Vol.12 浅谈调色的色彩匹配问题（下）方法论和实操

在调色过程当中一定要注意步骤不能超过四个否则在复制参数到其他画面的时候呢就会出现很难微调也不利于提高调色的效率一般我对画面的调整呢主要是用曲线调整光影和整体的色片用色相饱和度工具校正某个颜色或者进行一定的风格化再用曲线工具进行基础的整体风格化如果是log素材的话我一开始先用矫正log对素材进行还原第三步把基准画面的参数复制到同一组其他的镜头并对其他画面的不同进行适当的微调达到更好的匹配然后针对每个画面进行光影和风格化等等细致的处理总的来讲基础调色工作需要用最高效的办法来完成这些基础的东西而精细的光影处理和风格化则需要用更强的针对性和精力接下来又到我们实践的环节那现在我们来做一下颜色匹配的实操
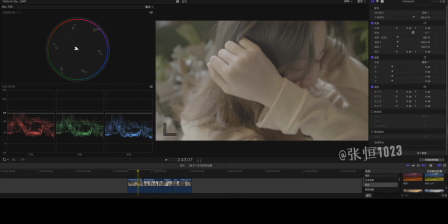331s
那这里我把五个画面分为一组了分组的工作我已经做好了这个我觉得应该也不是太难那我们来看一下这五个画面是什么样的情况然后来选择一下一个基准画面对它进行调色
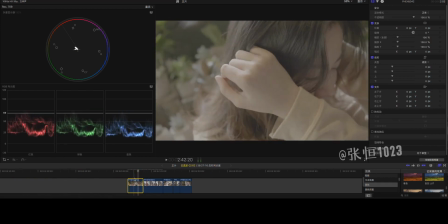348s
那第一个画面肯定是不行的因为它属于一个接近特写的一个状态
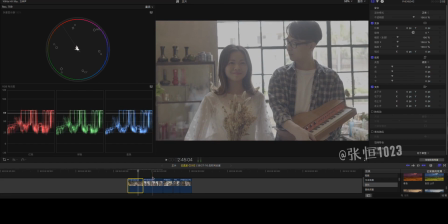355s
第二个画面是一个中景有人物也有场景但是因为它的光是逆光所以它属于特殊情况不太适合作为一个基准画面去做颜色的调整
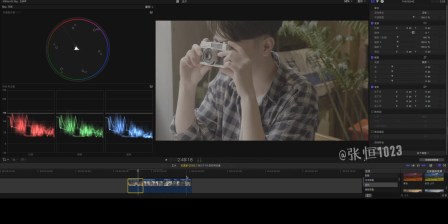371s
第三个画面和第五个画面的情况是一样的它们景别相同有点太近了也不太适合作为基准画面
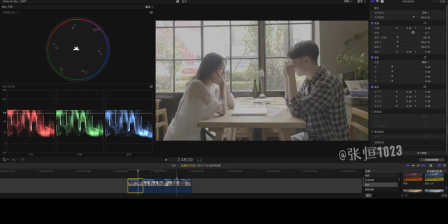381s
第四个画面是我个人认为比较适合的一个画面它虽然是有一点点逆光但是呢没有这个画面这么强然后景别也属于中景涵盖的东西也比较多所以我们来先对它进行调色
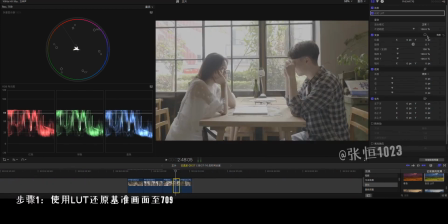402s
先使用自带的这个LUT工具然后载入我事先已经载入好的LUT选择这个Basic
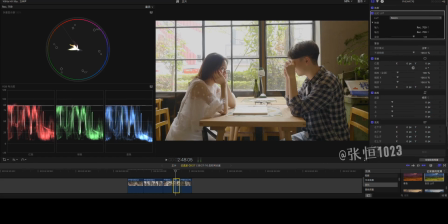416s
OK然后我们来看一下这个直方图直方图这边的话在高光这里已经变成一条平线了说明已经没有信息了指的是窗外这边的细节是没有的然后我们先来调整一下这个画面的基础曝光
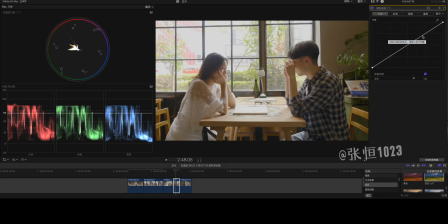436s
先选择曲线工具然后我们在高光这边把高光提亮然后中间调也相对提亮一些再把阴影压下来增加一定的层次感
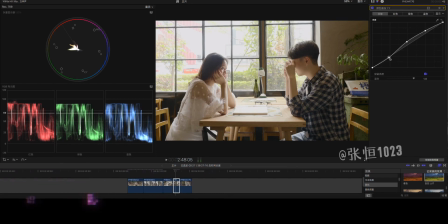457s
然后要时刻注意压阴影的时候呢不能把阴影压得太低然后导致这个最低的暗部触底这是不对的会造成那个死黑让画面细节缺失比如说像这样
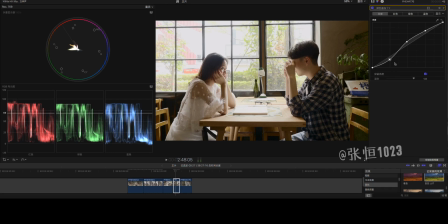476s
你看这个方位已经出现死黑了像这里所以得注意这个东西然后再把黑色往上提一点点
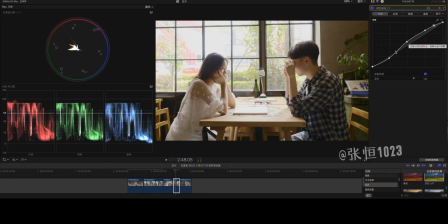490s
白色往上提一些这样校正就光影的校正就基本完成然后再来看一下我个人看这个阴影的部位
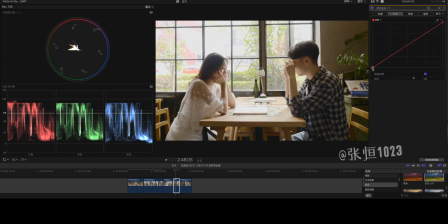503s
我感觉有点发红所以我会把这个暗部的红色稍微降下一点点然后再把安博蓝色提上去一点点
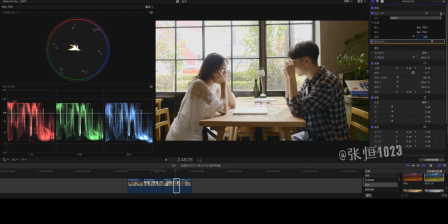519s
好然后做完这个光影和色片的调整呢我们来增加一个色相饱和度工具对具体的某一个颜色进行调整比方说我要调整肤色的色相先吸管工具选定它
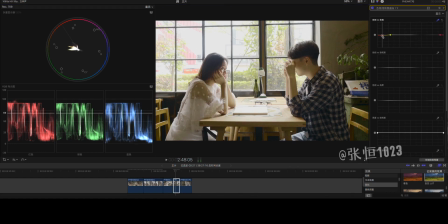540s
然后调整这个画块这个锚底然后在调整它的时候呢我们一定要注意看这个适量试波器在适量试波器肤色这一块其实有点偏黄偏轻所以我们选择它之后往阳红方向
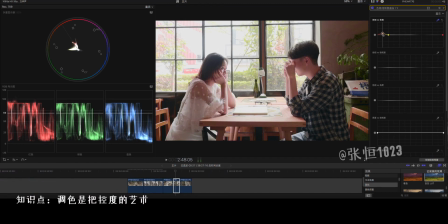560s
提一点点不能提太多只能提一点点让它回过来一点我们看一下变化这个适量试波器就回来了
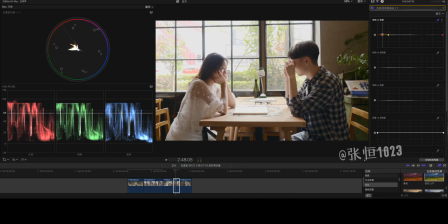575s
然后再对第二个颜色进行色偏我个人是不太喜欢绿色所以我会把这个绿色呢给它调成黄色做一定的色偏
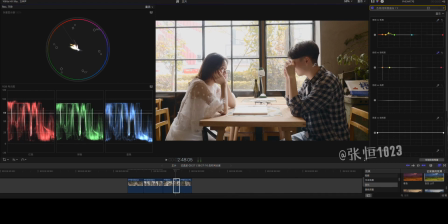591s
变成黄色然后再对颜色的饱和度进行调整可以增加肤色的饱和度降低绿色的饱和度让它不那么强眼
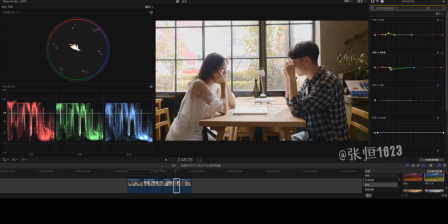610s
然后再调整颜色的亮度颜色亮度如果你是8比特420我建议你是不要去调整的因为会出现断层我这个素材是10比特的所以还可以做调整那我们先来调整一下肤色的亮度给它提亮一点点
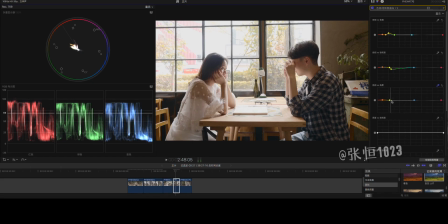630s
然后再调整一下绿色的亮度给它压下来还是那个原则让它不要那么抢眼就可以了
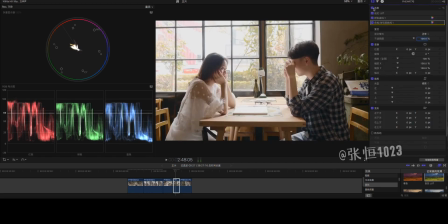646s
那这样基础的校准还有一定的色片校准都已经完成了然后我们再添加一个曲线工具在这个曲线工具上我们做一定的整体性风格化
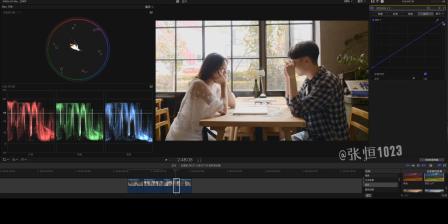666s
就整体性风格的话我们来看一下我会个人会先在高光处加一点黄色需要降低蓝色大家看一下
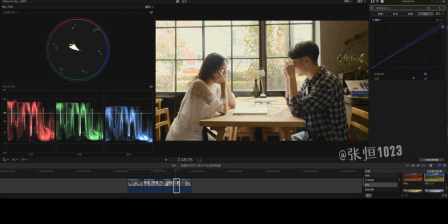682s
像这样子就是降低蓝色增加黄色然后会在暗部呢增加蓝色但是不能增加太多痕迹感也不要太强然后在绿色这一块呢我会在高光处增加一点点绿色
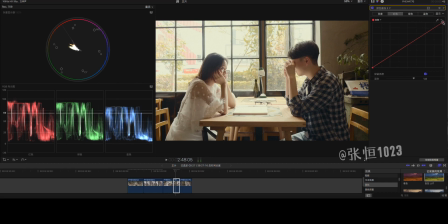702s
红色这一块在高光处减掉一点点红色加一点青色然后阴影呢也是同样减一点点红色在中间掉的位置我会加一点点红色让肤色呢相对更红润一点